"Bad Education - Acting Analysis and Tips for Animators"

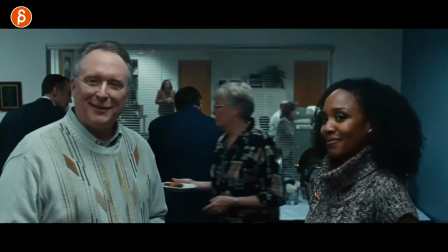159s
And now that he remembers, he says the name and then the scene continues where then he starts talking to them and he steps kind of into this framing
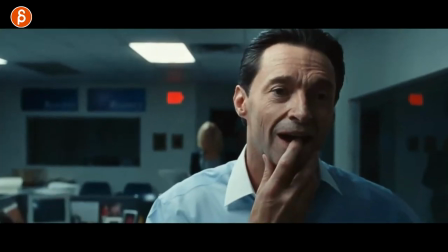166s
here later on. but that's just kind of as a framing idea i like this that a the character is dressed differently and they're thinking about something i mean just taking the general idea of the character's one state cutting to another where it could be he's pretending to be nice or
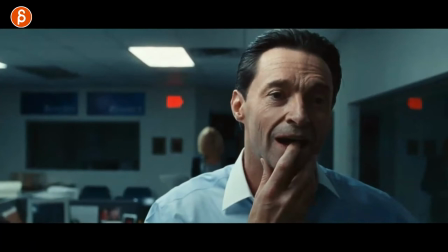182s
he's confused and then ah has clarity or is whatever switch you have from one emotion to the next with a change of clothing but there is a through
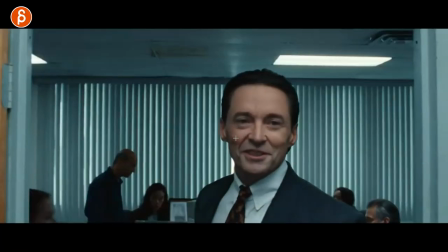191s
line and there's a there's a connection between this and this shot i thought is a really cool way of cutting and continuing the scene with him this
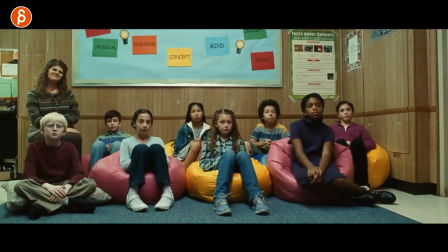198s
little moment is short and sweet and it's purely about her and all i want to show off is the hugh jackman character is asking who wants to volunteer and talk about what they want to do in the future and she goes me and that's all there is i love that when you got
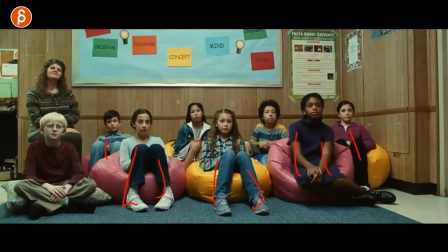212s
some somewhat mirroring but they're still fairly different imposing and how you can have a lineup like this i love her head tilt out she's like the head up and she's you know pretending or not to be interested in what he's saying but i love this immediate me and just the contrast of
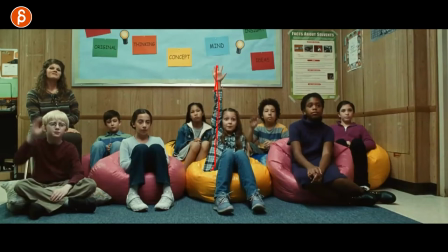227s
this look at that she brings up her knees and feet and such a stretch of me me me me while the other people here the other kids are just slowly going maybe i want to say something i love this i just love that it's also nicely done center framing going it's just
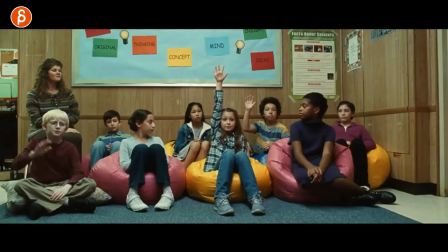242s
super cute nothing real to do with the the rest of what i'm talking about here it is a great moment of contrast and timing this one is purely
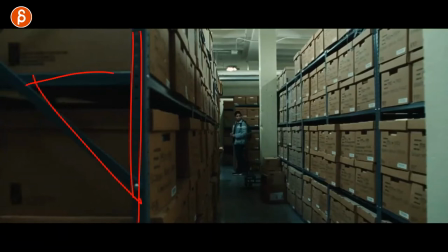250s
in terms of usage of your sets as always if you watch my stuff you know i like sets and props what i like about this is as she walks you see all those wipes and what i would take from that is that what if your character and this could be someone you know
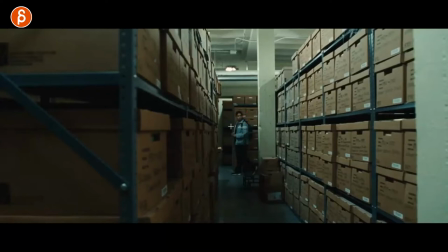264s
a stealth thing or someone is stealing something or it's being confused or looking for something like her but it could be this is one specific body pose i knew you would stylize this and make it maybe more extreme but it could also be more of a close-up your character could be also
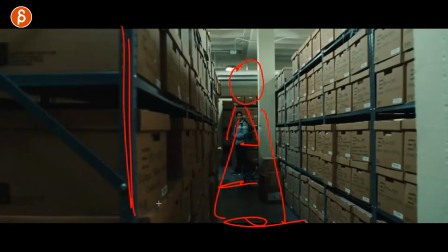277s
this close we don't see the ground but it's kind of like a waist up shot but you still have foreground elements but the main reason i'm saying this is that you could have a
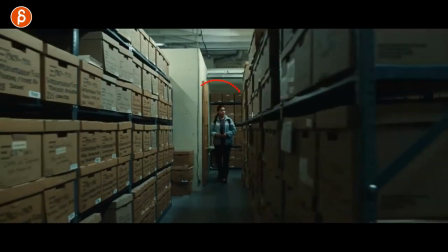285s
certain pose or face wipe to reveal another pose or face wipe to reveal another one and this could be
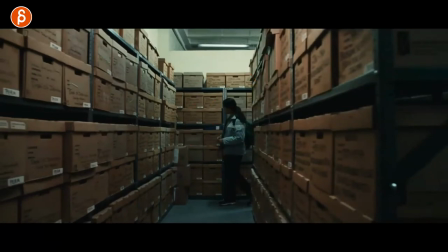294s
a progression where character gets more and more confused or excited or anxious whatever you have but i like the usage of this as a wipe
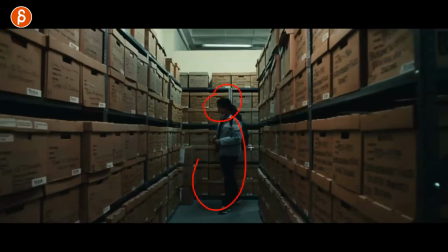302s
and then always kind of a new surprise in terms of posing for the face or for the body this example i love just because of the long pause
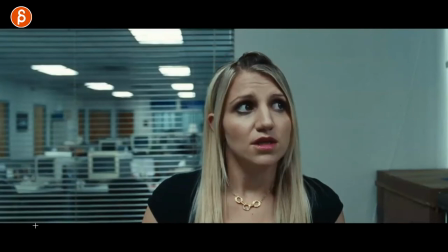309s
basically she has used money that she shouldn't have and I love how she she's kind of pretending to think about it but she kind of knows exactly what she did and that's why she says it right here there's one thing and then she goes and blah blah blah she spent just a ton
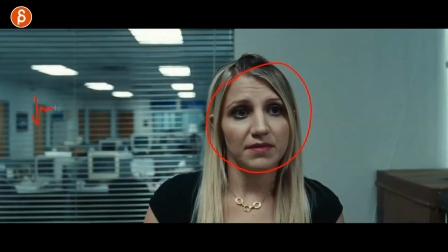323s
of money and I love this in terms of when you have lip sync you know you're you're kind of stuck or you you have to stick to the rhythm and timing so they talk talk talk and what I love is that when there's a pause and then either continues or totally ends but
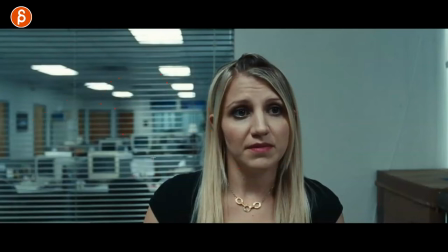337s
if there's contrast and whenever there's that pause you can do whatever you want with that moment so as she says well i did this and this you can
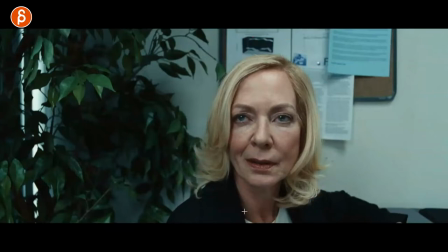344s
see i love that face she's so good actress i love it she has that long reaction and then uh-huh uh-huh that slight ever so subtle up and down nod into okay i get it and you can see the reaction where she looks at the character and once she
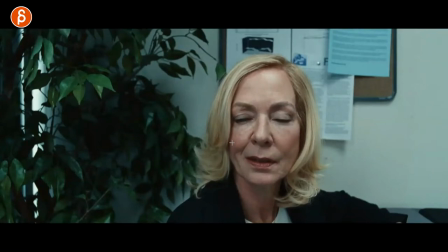360s
realizes what she has done you can see that internal thought process of ah really because it's not just a blink it's kind of a longer ah a half blink then looking away you can see that the emotional reaction through the jaw clench and then she's got that change of this i love
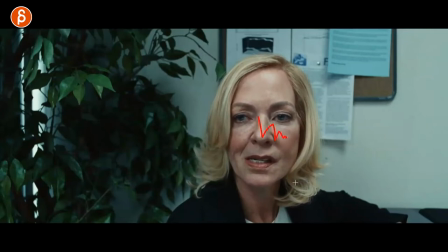377s
that contrast of okay okay i'm thinking i'm thinking you got that that rhythmic bob of the head and then bam you can see the blink to a different reaction a bit more serious there and then she turns around where she thinks okay how are we going to fix this and i love that just that
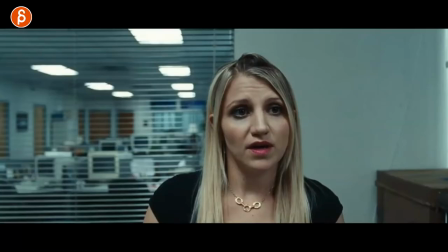392s
business and a complete disengagement from where the character is right she doesn't look at her anymore she completely turns away going all right well now I'm in